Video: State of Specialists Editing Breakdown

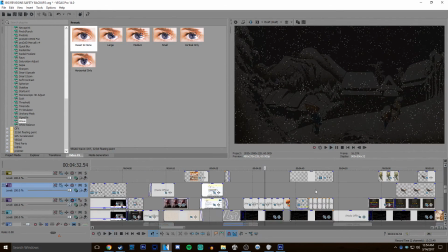1230s
And that's most of the stuff.
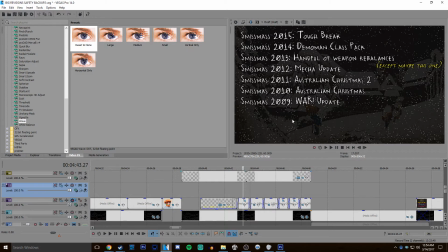1233s
Right here, the media is offline, but you might remember I had sort of a I had pictures of the update pages, or not pictures. I had like websites of the update pages scrolling by with a blur at the top. I just added a mask and then added a feather to the mask. Like here, let me make an example.
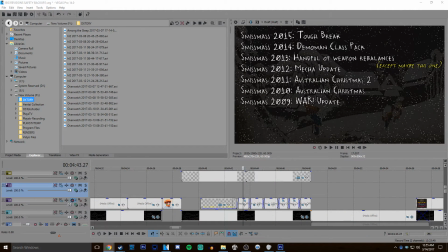1252s
Just to make things easier, I'll just find a random photo that I happen to have saved. So right here's a good example.
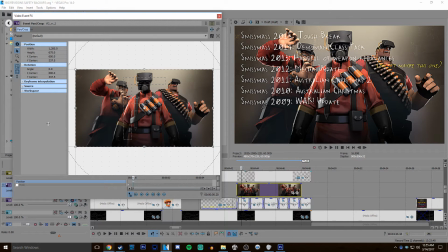1262s
Uh, so to sort of recreate sort of the effect that I had, what I did was I created a mask right about here.
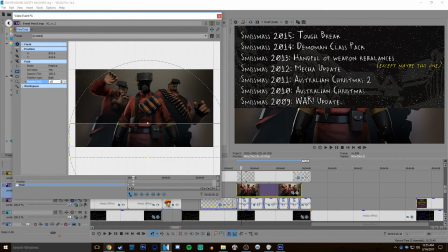1271s
Then I feathered that by both. I think it was like 20. Oh, I should have done it 10. 10 looks pretty good. Yeah, I did like 20, just right about here.
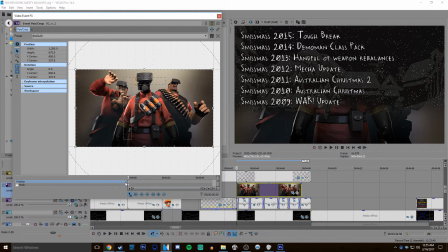1284s
And the mask was not edited. The mask just stayed how it was. But what I did was I could animate the actual photo to go down. That's not no. I didn't animate the photo. I'm stupid. What I did was I had video of me scrolling through the website.
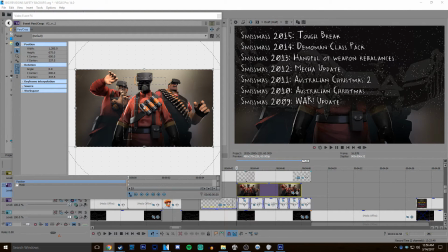1302s
So like I just went to a like just any website, for example, just like YouTube, and I just did this.
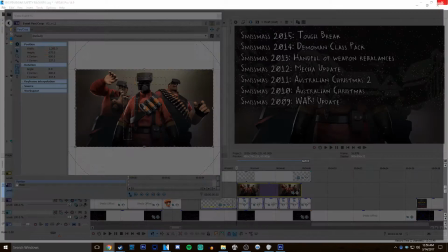1309s
I just scrolled through, had that on video, then I masked that, and then for the effect, it would stay there.
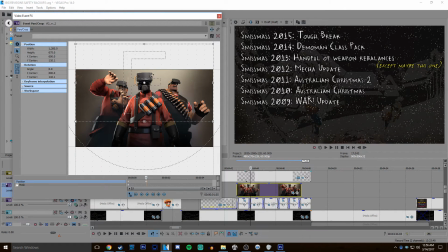1314s
Now you can. There are ways to like animate it to go through.
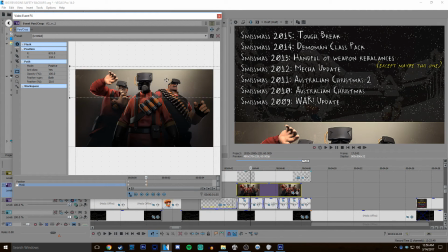1318s
For that, this you would have to like do this, which is kind of weird.
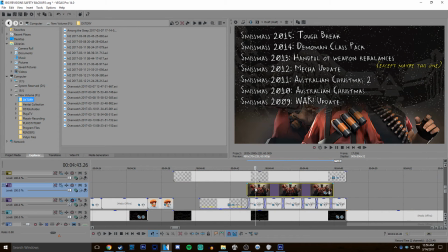1325s
But yeah, there are definitely ways to get whatever you need done. Like if I slowed this down.
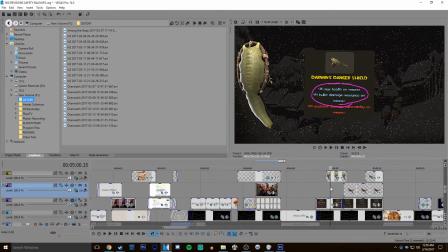1338s
Yeah, there you go. So yeah, that's how I did that effect. And right now I'm just sort of skimming through everything.
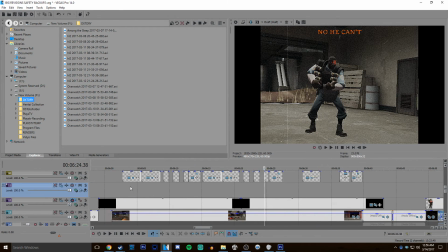1347s
This was all source filmmaker.
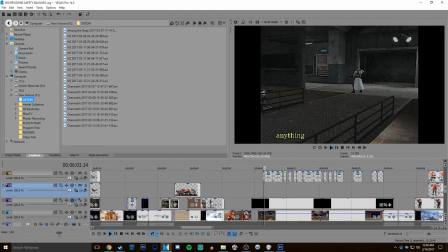1349s
You know, like I said, hit F11 and you'll be able to just edit as you, or you'll just be able to record as you please.
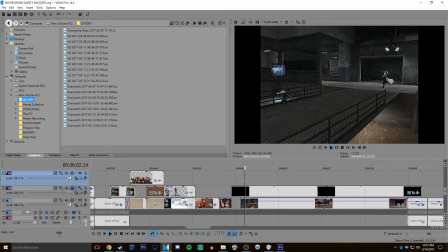1356s
A couple of these I did some actual manual animating. The first bit of the death scene what is already in the tier 2 files. You can just steal that, but it doesn't actually have an end to the animation. Like the animation stops right about here. So I just animated the rest of him falling.
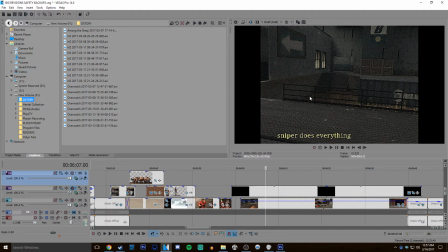1374s
It's such an insignificant behind the scenes thing that you, but making those little details makes, you know, it shows.
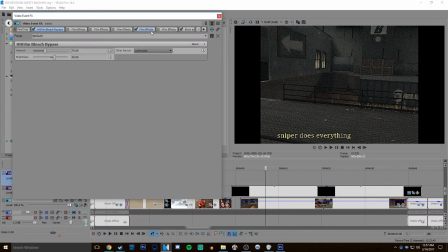1384s
So for the actual effects on it, I just have a bunch. Ignore all of these. These are all failed film effects. I don't like know how to delete these. I'm still like pretty shitty at Vegas Pro. I don't know how to delete those. I just took them off.
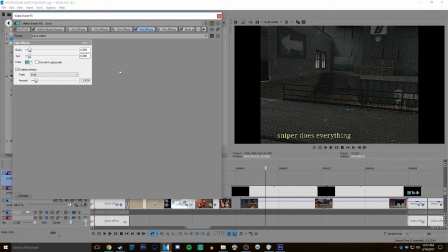1398s
I have some video effects which add sort of that like tint and color because this song is a pretty old song, and I thought it'd be fitting to sort of edit the video as if it were that. I had a bleach bypass to make the darker tones a lot darker.
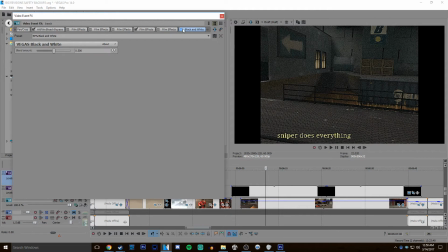1416s
I had 50% saturation taken down because, you know, it's kind of an old video. I thought that would kind of give me the vibe that it's a pretty old video. Like right there.
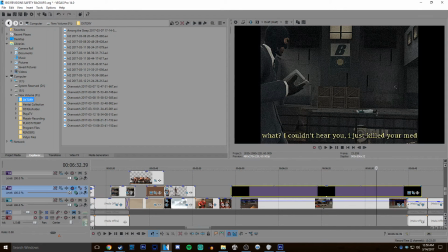1429s
And that's pretty much all that effect. I also masked out the sides of it to be 4:3.
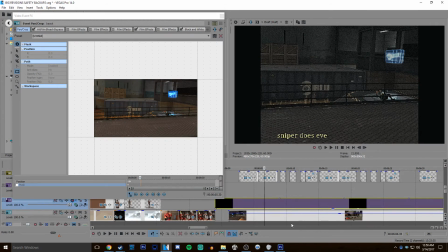1437s
Or what did I do? Yeah. So I'm pretty sure I like not masked it.
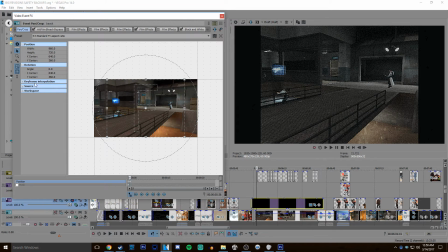1445s
I just did this. I just had a preset to 4:3 TV aspect ratio, which you can find in Vegas Pro if you're really that interested.
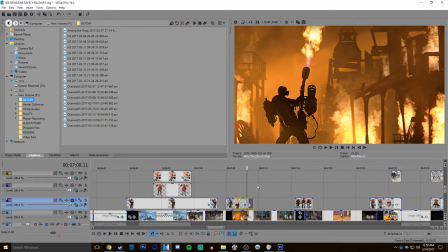1456s
This is the same thing as that video editing before. I just made multiple frames and animated them. Source Filmmaker.
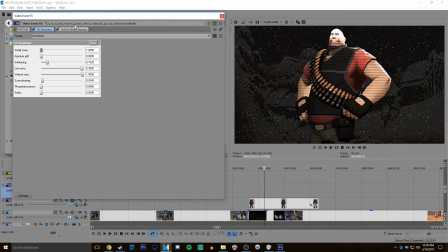1463s
This thing is just I took a photo of the TF2 classes. I put a bleach bypass on them and a TV simulator.
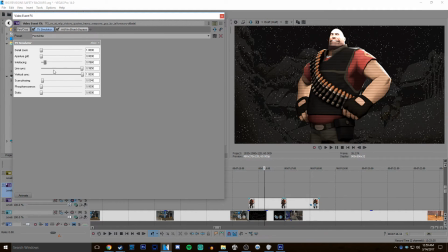1472s
Just some interlacing and a little bit of scan phasing and a teeny bit of line sync, which is an effect I really like. But I try not to overdo it.
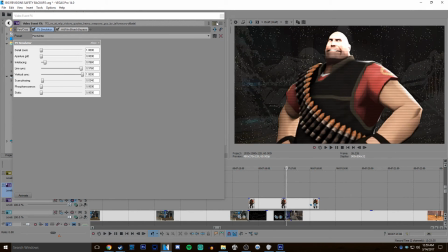1483s
I usually keep it at like 0.995 or whatever, because it can get a little annoying kind of quickly if you overuse it.
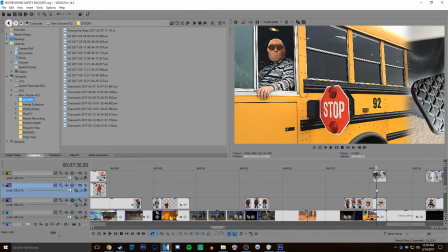1491s
So that's that effect.
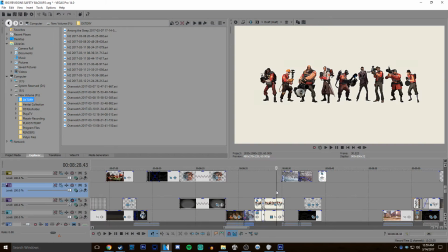1495s
I'm just kind of going through it chronologically now. You'll start to notice after a certain point that I do a lot of the same uh, editing sort of types.
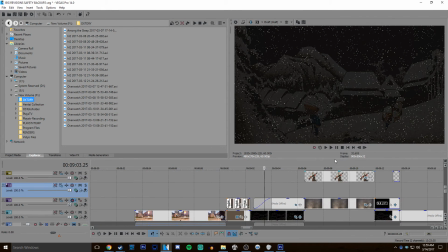1503s
You know, I use a source filmmaker section, and then I'll use the background with some editing over it, and then I'll have one of these sections.
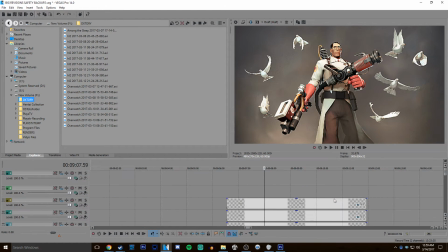1512s
Now, this one was a bitch. I had to animate each dove individually. Sorry, I'm talking to Voltroid right now. So this part was pretty annoying. Not annoying as in hard to do, but tedious because it really fills up the video file.
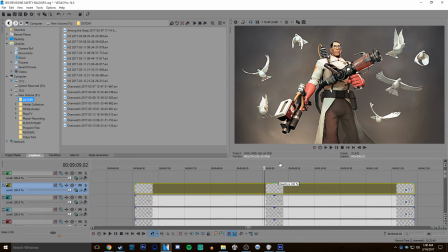1529s
Which again, this is before I knew about subsequencing, which I will show you right now.
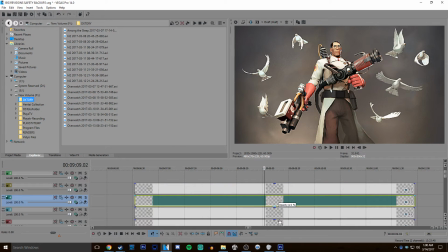1533s
So I had to animate each bird individually, which was not too hard.
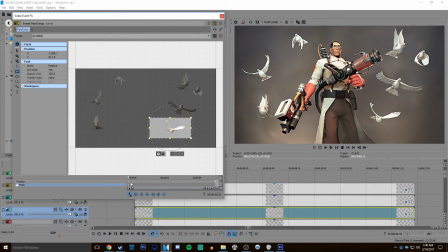1539s
The photo itself is all 6 doves, but what I did was I just masked out each one, and then I could animate each frame individually.
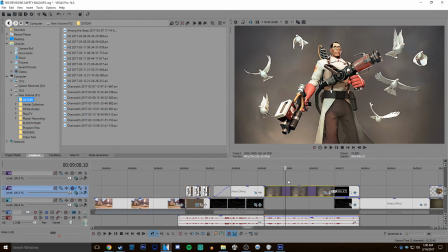1547s
And the background is just like a basic background that I edited out of the original picture.
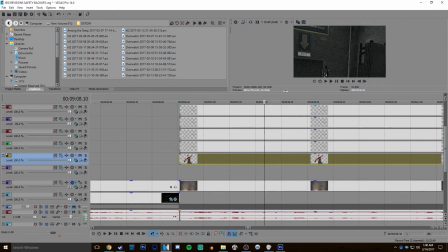1552s
Same with the medic. So if you want to do subsequencing, so like just take this video right now.
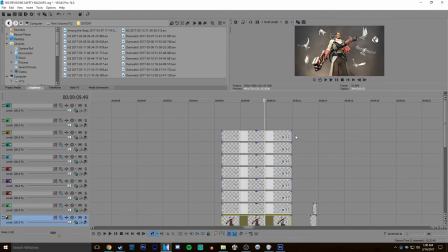1557s
It's a very basic, all very subtle effects.
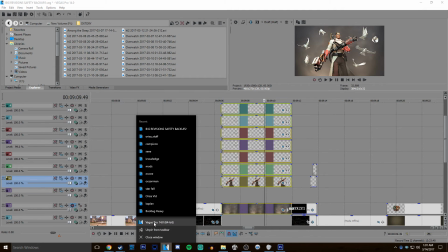1561s
What you can do is you can take all of these, copy, just make a new, just have a completely new file,
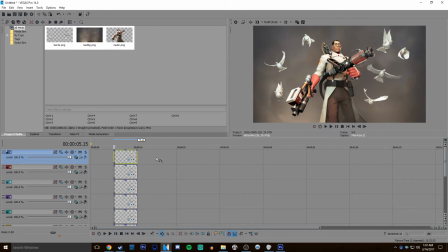1570s
and edit them all in. And then put it at the beginning.
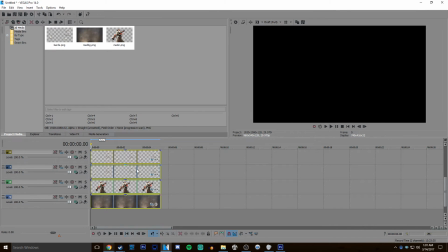1576s
And now it is a completely separate thing.
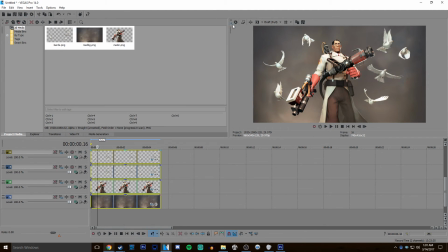1579s
And what you can do is just save, not render, just save it as dove sequence.
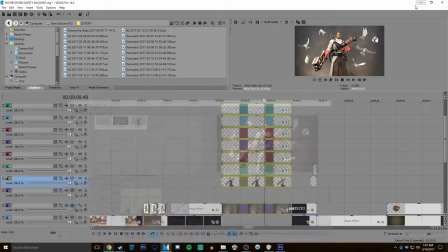1587s
And I have a little sequence folder that I like to keep things in. So you can go there, then you can open that said sequence folder.
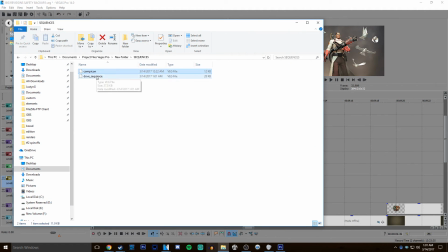1596s
So then you have that said sequence folder right here. And what you can do is you can get rid of all this shit.
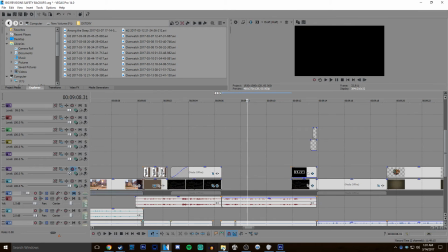1602s
You don't need it anymore, because you have it in a new file. Then you just drag that shit in.
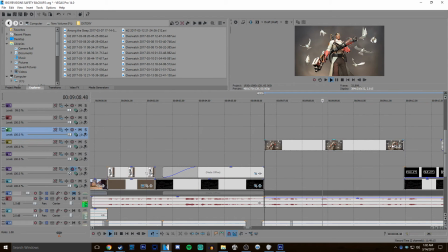1609s
Boom. A single frame of the entire animation. I think it still takes the same loading power and stuff.
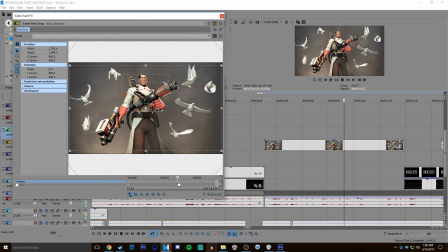1617s
I don't know. But it makes it way easier to know, to not like have 10,000 layers.
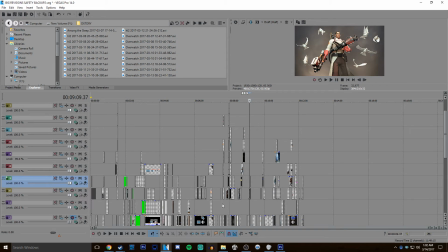1624s
Like this could be 3 layers if I just had known about subsequencing when I made the video. It could have just been like 3 layers. These 3, maybe 4 tops. But instead I have all of these because I didn't realize subsequencing. Which is also really annoying when you're shifting shit around.
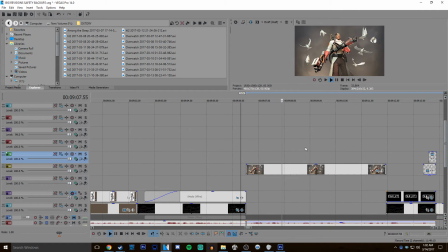1642s
So anyways, you can also animate it more.
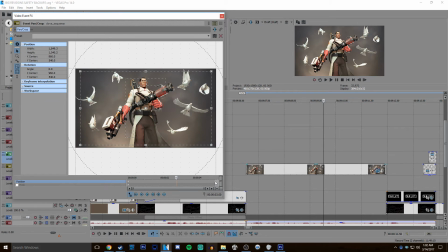1646s
So like, you know, and I already did it without even realizing, which is how habitual this shit is to me. But you can animate it freely now. Like, it'll do the normal animation, and you can just like zoom in if you want.
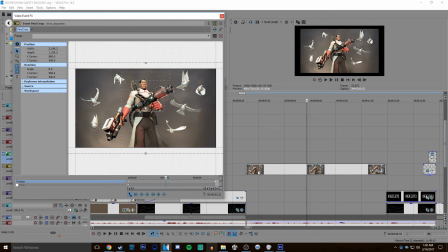1661s
You can zoom out if you want, and it'll do the normal whatever you edited, but now it's also animated with that second layer, which is pretty cool.
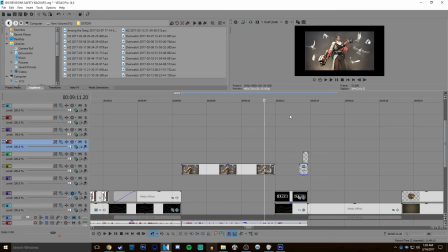1672s
So that's subsequencing. Dude, abuse the fuck out of that, because I guarantee I'm going to be using that a lot in the future.
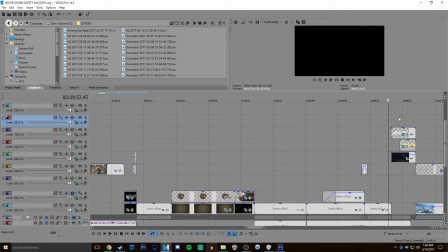1681s
So further on, that's pretty much all of the hardcore editing stuff.
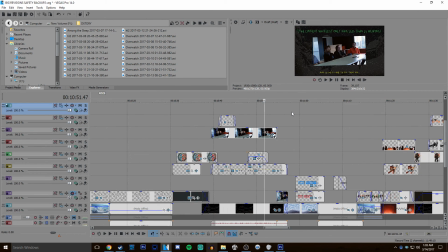1685s
I've shown just about all of the hard edits that I've done. The only other stuff is like right here.
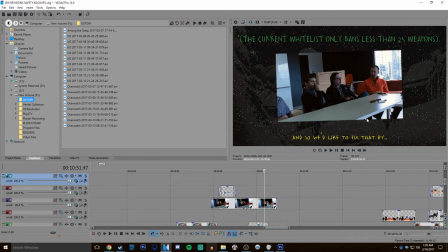1691s
If I show you the full version, you'll notice there's a very slight feather effect on the edge of that, which I thought was nice.
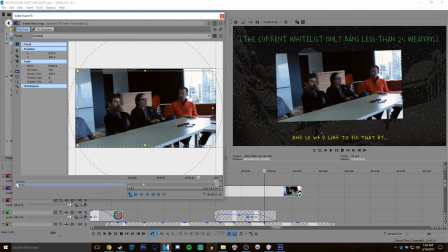1699s
If I get rid of it, it looks just like that, which can kind of seem a little clunky. I did a pretty basic, I just did an in feather, and the difference between in and out feathers is this, so it's pretty obvious.